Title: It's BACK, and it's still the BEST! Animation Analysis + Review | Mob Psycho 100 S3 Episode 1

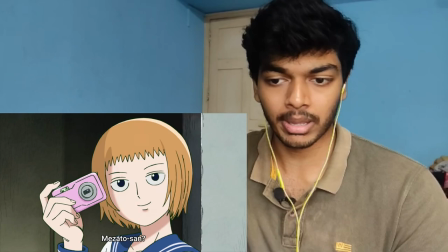19:32 I also absolutely love the interactions between Mob and Mezato-san. this is exactly mob's
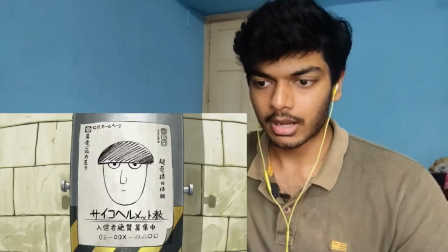19:38 point with how he wants to grow right like she looks at someone divine here
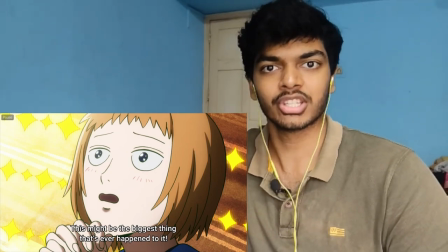19:44 but she's only looking at mob's side that has all the powers other
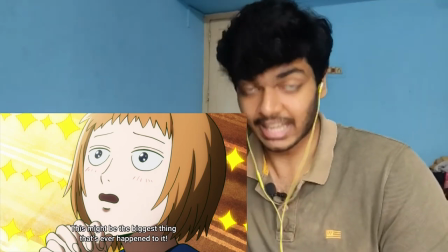19:49 than that she doesn't give the slightest fuck about mob and that
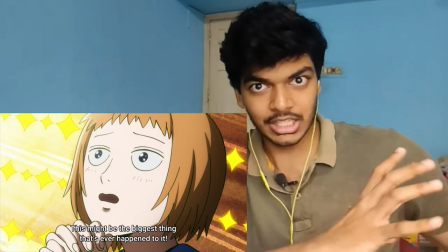19:54 part the part that she doesn't give a slightest fuck about that's the part that mob's trying to improve
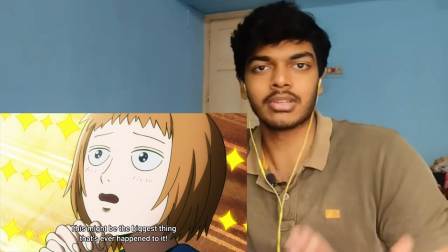19:59 so i really like this dynamic between mezato and mob I also really like this eye-catch.
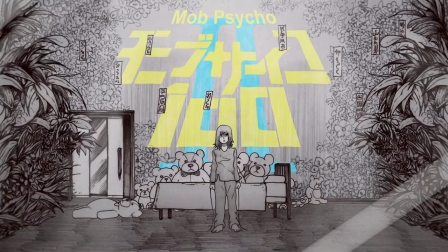20:04 Season 2 of Mob Psycho 100 had some of the best eye-catches. They fit into the story really well.
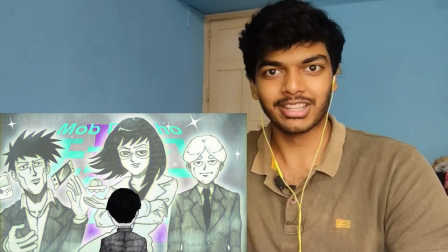20:10 They also sometimes showed us bits of the story that they just, you know, sometimes they just show off-screen.
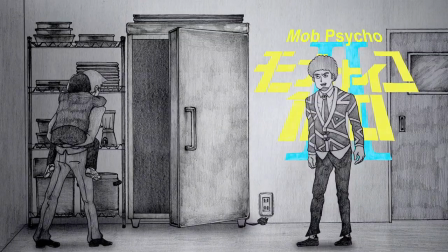20:15 It happens off-screen, but even the stuff that happens off-screen they showed us in the eye-catches, which was really cool.
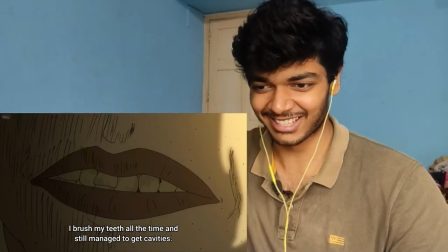20:24 So fucking disgusting conveyed by the animation.
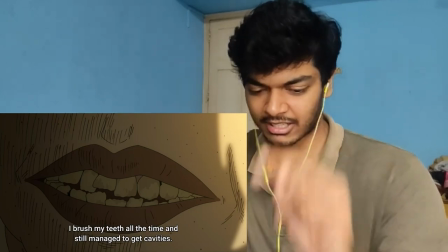20:28 But what conveys the disgust even better is the sound effects yeah
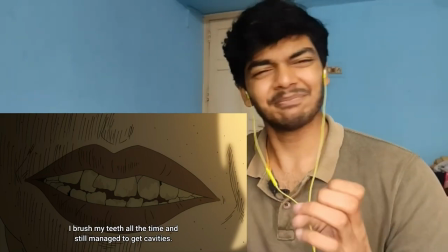20:35 i hope that was playing the sound of something sticky
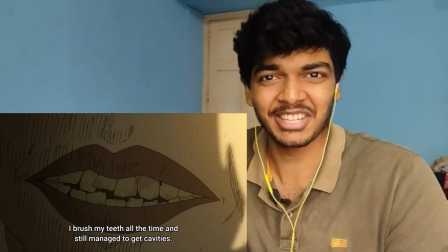20:39 being stuck and unstuck continuously when he's putting his teeth together it's so disgusting and
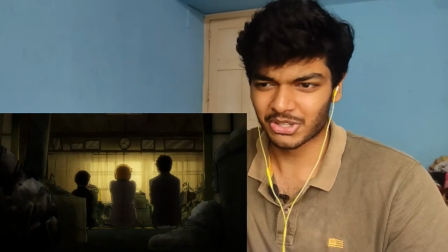20:45 sound design is really good here art direction also really good fuck that's that's a disgusting house looks
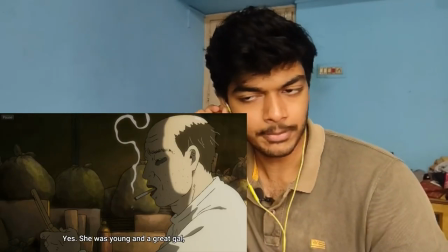20:51 exactly like anomaly's apartment again all the smoke done with full 2d um if this was affordable doing this the smoke would be digital.
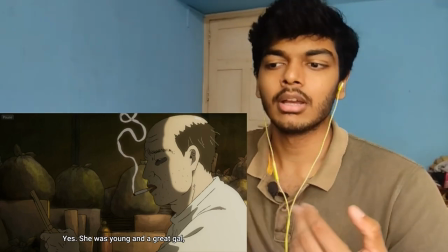21:01 Again, not saying that one performance is superior to the other, but just the dedication of the mob team that they want to do everything with 2D.
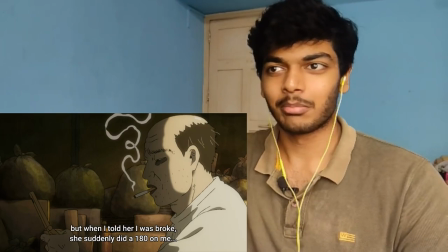21:08 Oh, I found this hooker and I was paying her to fuck me, but when I was no longer paying her, which is the only reason she's sticking around with me, she left me.
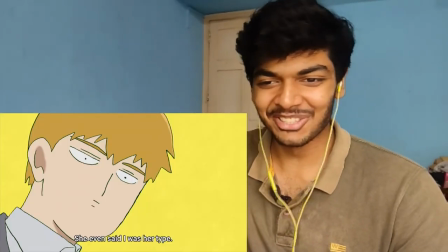21:16 That's crazy. And Regan's face. Yeah, I know what kind of woman that is.
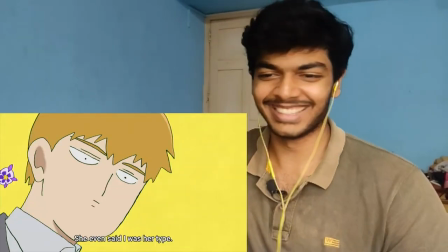21:23 That's not a girlfriend. I love this face. It's so good.
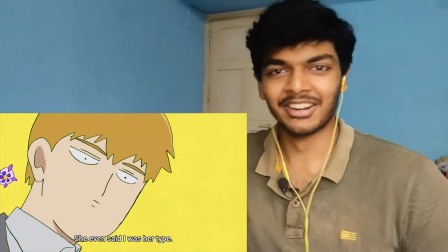21:28 Just remove every bit of detail from the face. It's crazy that they can do that.
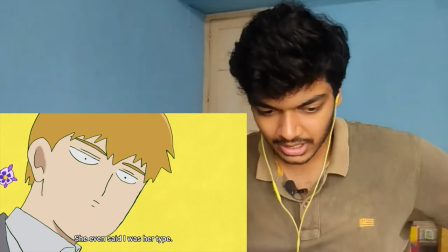21:33 The same idea, right? Like you need a goofy face as like a punchline for a joke here.
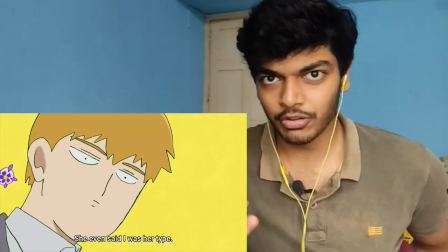21:40 That's all it is. It's a goofy face for a punchline of a joke.
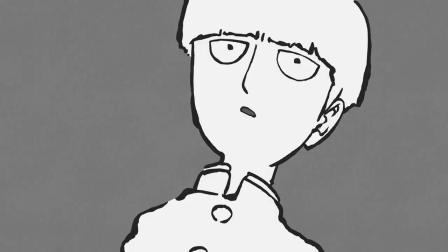21:42 They can do that by either using super simplistic faces like this or by using super detailed faces as well.
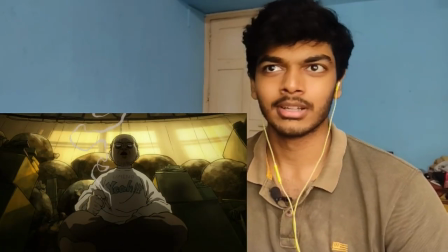21:50 So my legacy, not really a good legacy to have it's like what jesse pinkman said to walter white a meth empire
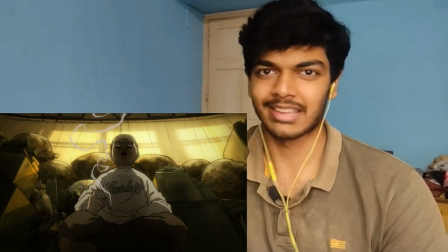21:59 it's not really all that impressive of a legacy to have and this is even worse it's a garbage you know
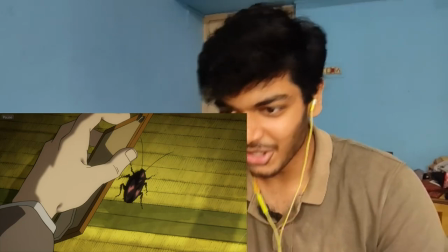22:05 yeah cockroach look at how deep look at how detailed that cockroach
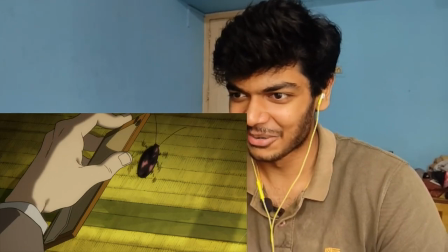22:12 is the way it cuddles around is so good like the smeary hands
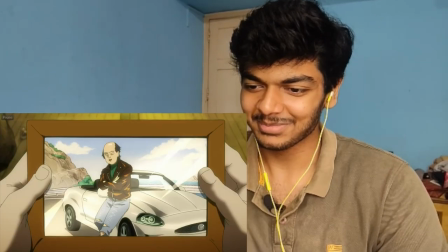22:16 yeah he never had hair and sarissa was
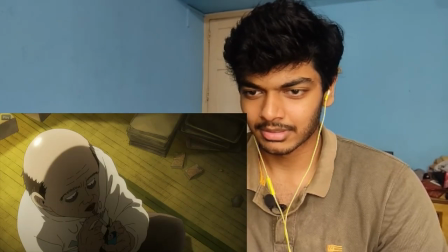22:21 just trying to absorb all of this seriously and again this scene this is unironically one of the best cuts in this episode why
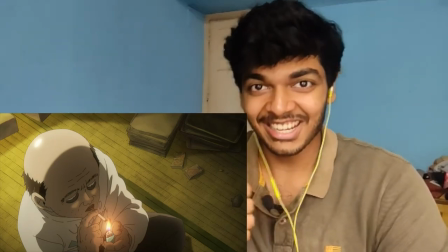22:32 is that so good uh cigarette lighting sakuga is a
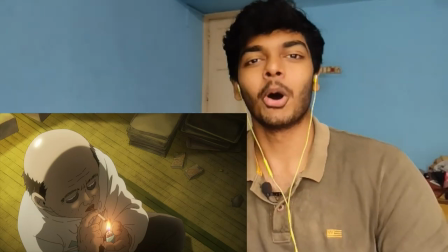22:36 division of sakuga that was popularized by yutaka nakamura with a scene in concrete revolution
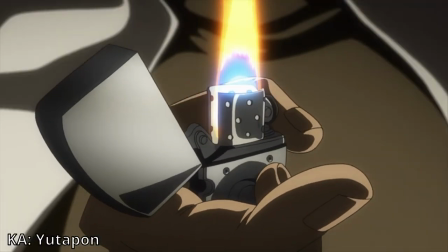22:41 that is still the best cigarette lighting scene ever but since then it's like
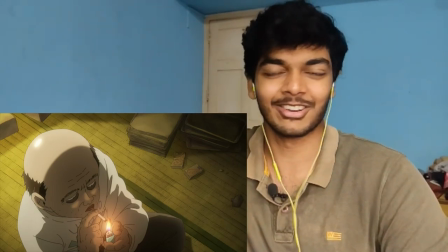22:46 everyone is trying to animate cigarette lighting as fluidly as possible.
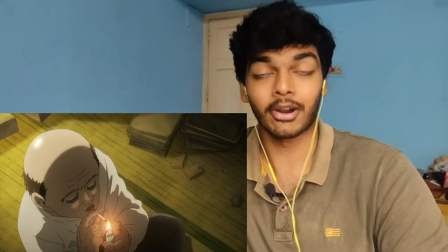22:51 Attack on Titan of the final season, for example, the part one, that is, the one that struggled with Sakuga,
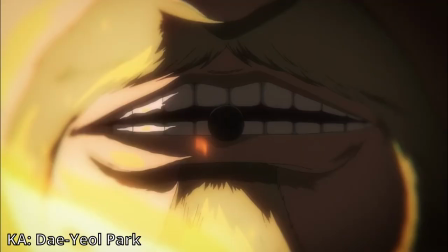22:56 still found time to animate Zeke lighting his cigarette in a very fluid and well-animated way.
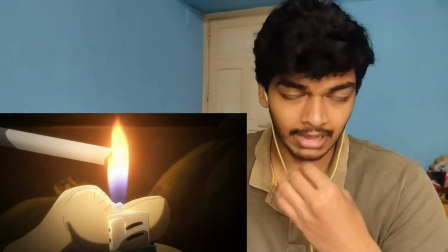23:02 It's just so good. Most of it is animated in twos, but the cigarette be having the thing dissolved from on top of- I don't know about cigarettes, alright?
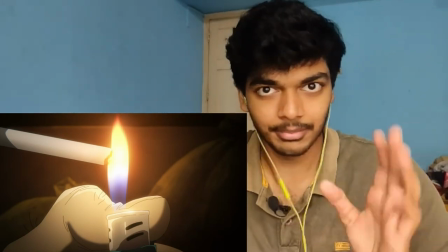23:09 I don't know what's happening here. The cigarette being lit, I'll just say that. I don't smoke, so I don't know.
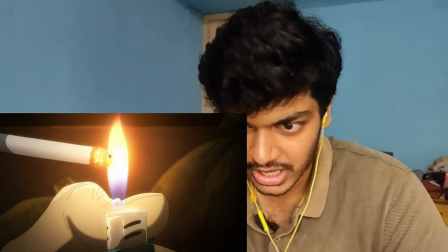23:15 That is done in once. And the compositing effects to show the lit up portion also really good.
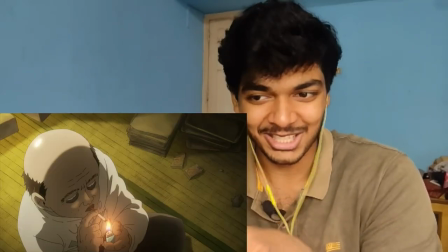23:21 This absolutely does not fit in with the rest of the art style. This looks photo realistic, the flame and the cigarette.
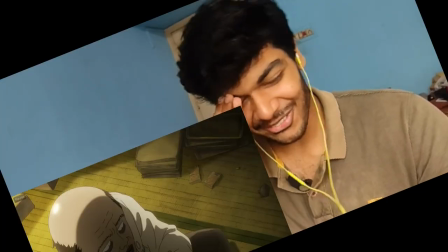23:27 But I mean, who gives a shit? It's cool. So well animated for that single cut of a man lighting a cigarette.
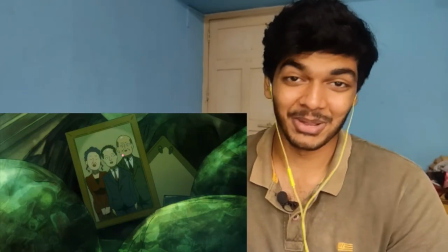23:34 This is him being in his twenties and he's already bolting.